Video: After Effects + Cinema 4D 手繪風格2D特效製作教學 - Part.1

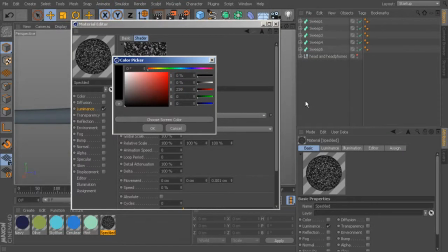1718s
So the R value is going to be 239 by 219.
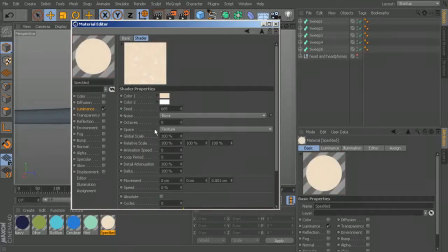1724s
by 194. Okay, so you've got kind of that light color, and you can see it still has little white speckles in it, but I want those specks to be kind of a darker color.
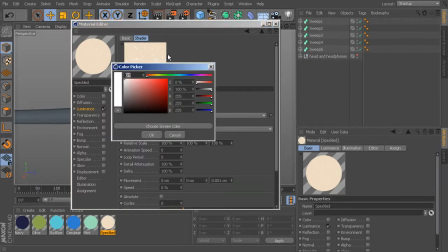1735s
So we'll come into color 2, and instead of trying to figure out, you know, what's a color that's slightly darker than this and figuring out those values again, you can just choose the screen color, just click that, and then you can eyedrop from that value and then just pull that little area that's picking your color down
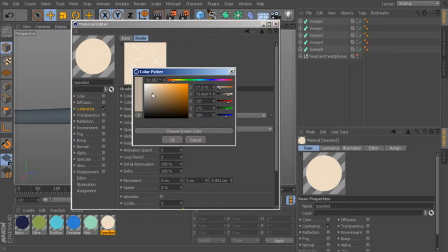1755s
into a slightly darker value. Then go ahead and say OK, and you can see now we've got little dark specks all over the little shell we have here.
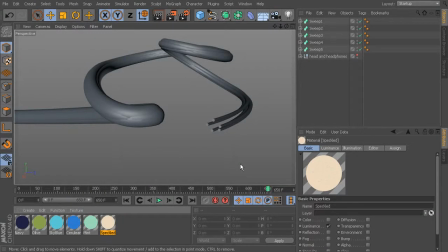1766s
Okay, so once you're happy with the way that looks, let's go ahead and create a sky that we can apply that material to.
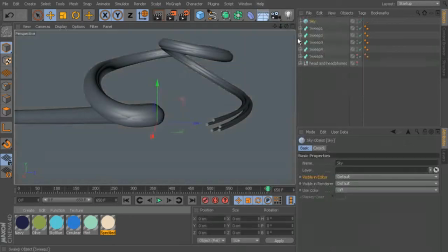1773s
So we'll come up here to where you see the floor button, drop in a sky, and let's just drop on that speckled material.
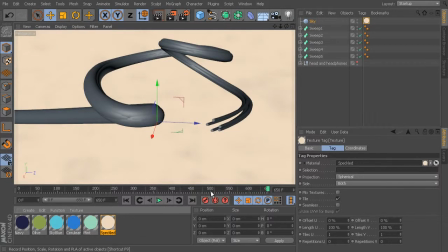1782s
Now let's go ahead and take a look at what this actually looks like.
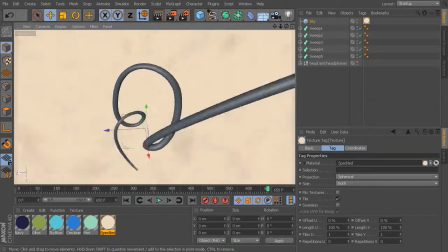1787s
So you can see, if I'm kind of zoom around here, you can see all the splotches and speckles on the sky.
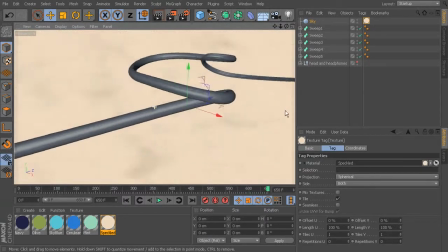1793s
But what does this really look like? Because this is just kind of the software preview.
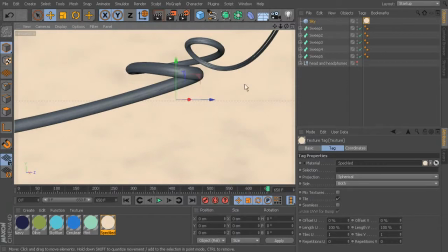1798s
What's this look like in rendered view? So we'll come in here to render and choose interactive render region and allow this to preview an area for us.
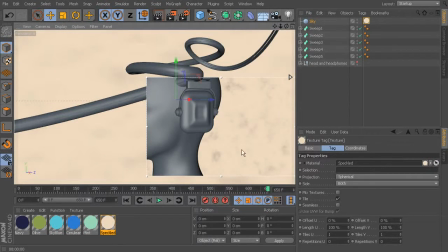1808s
And you can see that it almost looks like wispy clouds or something. So I want this to look a lot smaller because I want it to look closer to kind of watercolor paper. So a little more grainy and gritty.
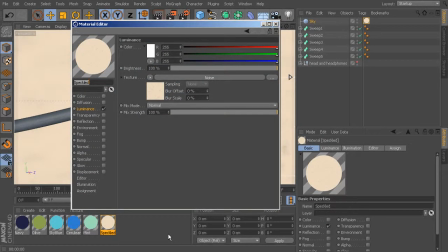1821s
So the way we can fix that is open back up that speckled material, go back into your texture by clicking that little thumbnail again,
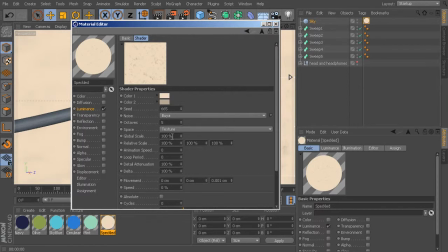1828s
and then where you see your global scale, we're going to turn this way down to something like 5% instead of 100%. So you can see how that got a lot smaller, and this thumbnail view here, you can really almost not even see the speckles.
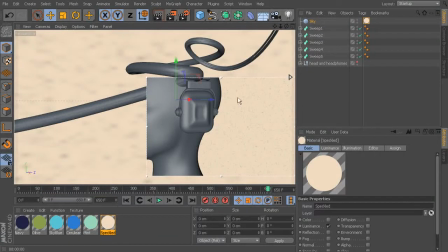1844s
But if we move this out of the way and take a look here in our interactive render region, you can definitely see that we've got some small speckles that look a lot better and a lot closer to the look we're going for. Now, a great reason to have a speckled background like this is because once we start adding camera movement,
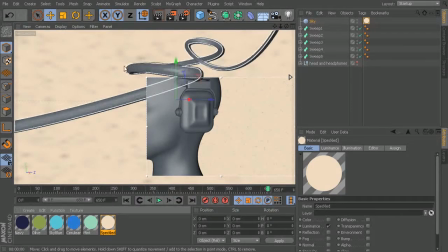1864s
because we don't really have any kind of shading on the materials we've created, we're going to need some little points of reference in that background to show that movement. And it's really going to help to reinforce that the camera is moving,
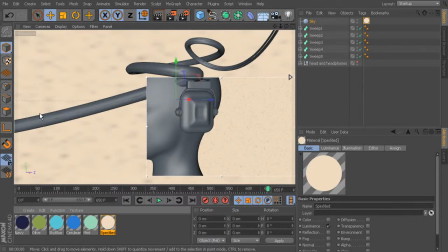1879s
and it's just really helpful overall to give it more of a dynamic feel and really enforce that depth.
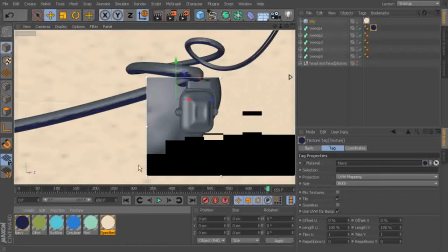1886s
So we can quickly just grab some of these colors that we've created, like the navy and the olive,
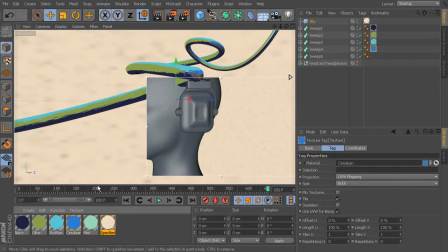1893s
and drop them onto our sweeps so that we can kind of see what those colors look like that we've created.
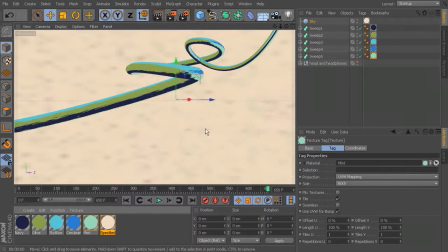1900s
And I'm going to turn off my render region, so we'll just come in there to render and click interactive render region.
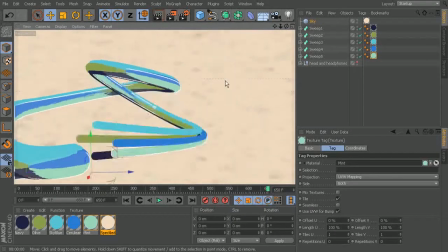1907s
And you can kind of see how these look pretty good,
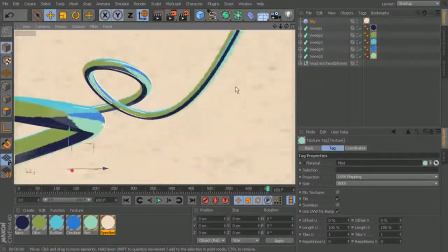1911s
but they do have a little bit of an issue with being too large and too close together in some of these places.
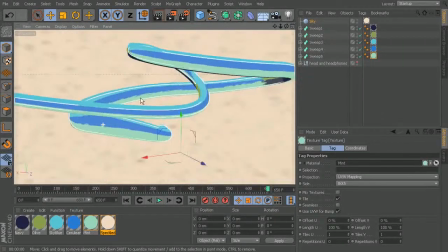1918s
So you may find that you need to move your sweeps apart a little bit, or once we start editing how long these sweeps are going to be,
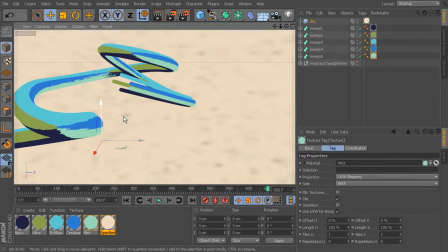1926s
we'll probably find that we don't really need to worry about it too much. So stick around, and in the next lesson we're going to move on from our texturing and actually start setting some keyframes for these sweeps, and we'll be able to tell if the